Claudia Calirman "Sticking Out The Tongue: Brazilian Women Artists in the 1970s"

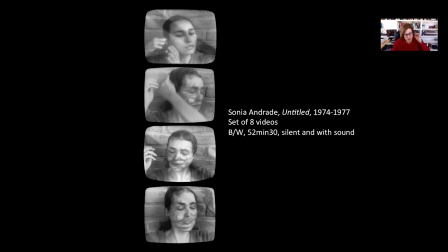943s
And you see here that the thread goes through her pierced ear right the thread of nylon and go then uh goes around her face
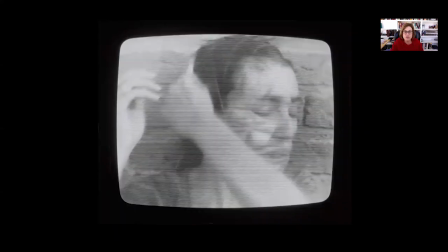953s
i have a few images here to share with you how she is uh you
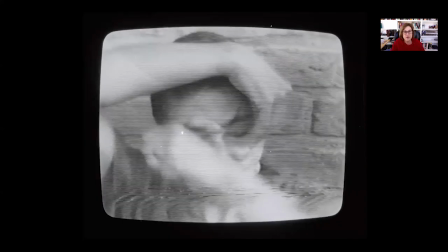957s
know putting it around her face this thread and at the end you see how
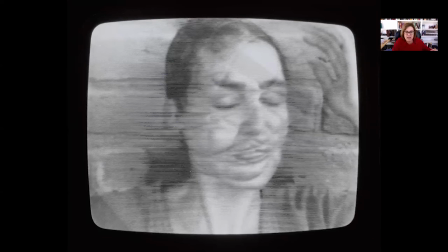962s
her face become distorted her face become uh like even like grotesque i would say there is this kind of objection of her face but i can look at how the mouse is covered how she cannot talk right, very much it sealed her mouth.
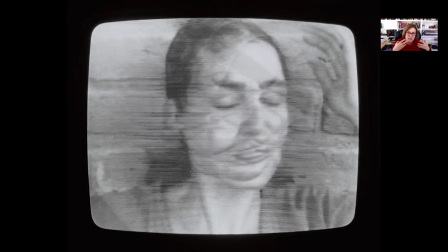980s
Again, the same kind of iconography of the mouth, the tone, the face that these artists are using to express angst, to express the terror of the moment. And Sonia Andrade is one of the artists that was very, very adamant about not being a feminist.
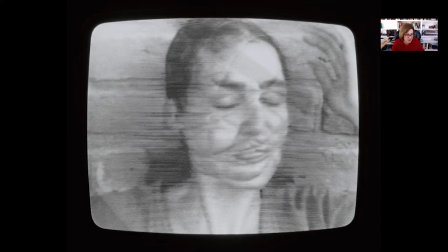997s
She didn't want this work to be read into feminist lenses. She said that her work was about the dictatorship and it was the struggle about the dictatorship was about censorship, right? It was about the fact that, you know, the torture, the pain in the body,
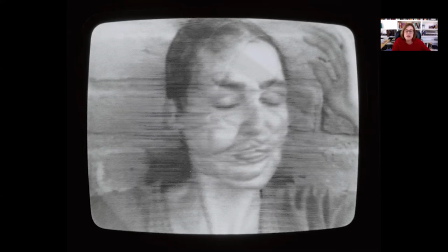1015s
so the body as the site of pain, of endurance, but again I think it's very hard not to read these works today, also addressing the fact that they talk about conventional beauty, right?
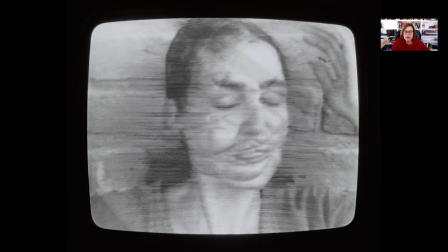1029s
They distort that, they transgress the idea of beauty as the way it is expected of women, the standards of beauty. I think the work also talks about that, but going back to my point, this was not something that she would express at the time.
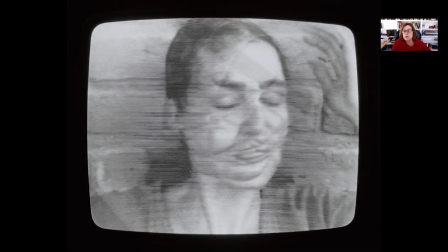1050s
So women were part of the discussion, but what could they say? You know, what kind of work could they make? In which way they were part of the discussion? I think this is a question that has to be raised. What were the constraints about their visibility, their participation in the discourse?
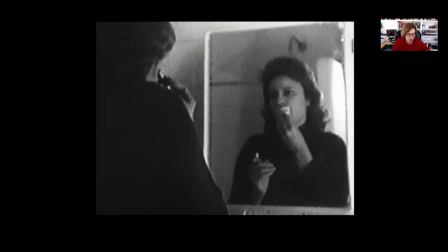1071s
And the last artist that I want to talk to you today is Letizia Parenti, who also is dealing with very similar issues about censorship, about not being able to bear witness at the time,
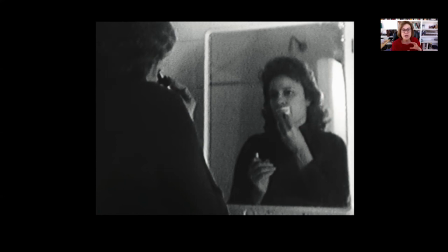1085s
and you see that she is in the bathroom in front of the mirror and she is pretending to be putting makeup on her face but as
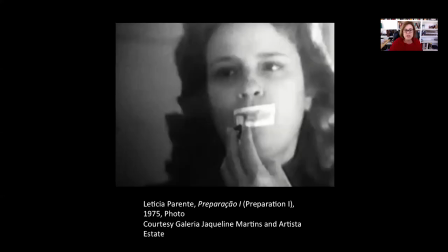1094s
the the video it's a video the video starts moving on you see that's really she's putting a surgical tape over her mouse and over the tape she is you know putting some lipstick in the shape of the mouse and then she does the same with her eyes she puts tape
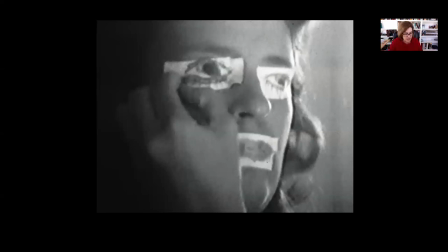1111s
over the eyes and then she draws an eye over the tape so basically she can talk and she cannot see, right? And there is this idea of playing, of course, with the dictatorship, right? I can see, I don't know what's happening.
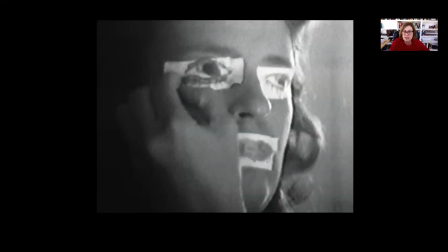1130s
I'm kind of, you know, my rights as a civil citizen were taken away from me, right? I'm under censorship, but also there is also, I think, this idea of talking about the conventions of beauty,
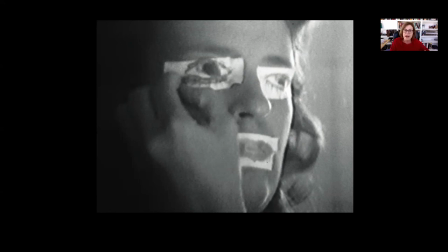1147s
the norms imposed on women's body, the way we have to wear makeup, right, to beautify, and here she's doing this to express on the contrary, to talk about how this is so restrictive for her as a woman,
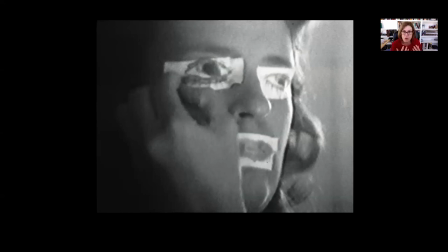1164s
right, how this takes away her voice or her vision of the world, right? How these are norms imposed on women. So I think that really what my talk was today was about this transgressive gender norms
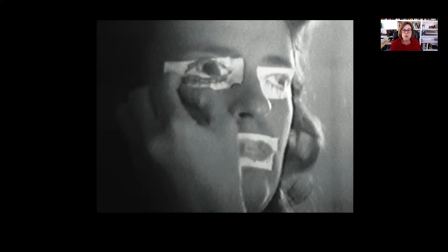1179s
and taboos that women were addressing in creative ways, right?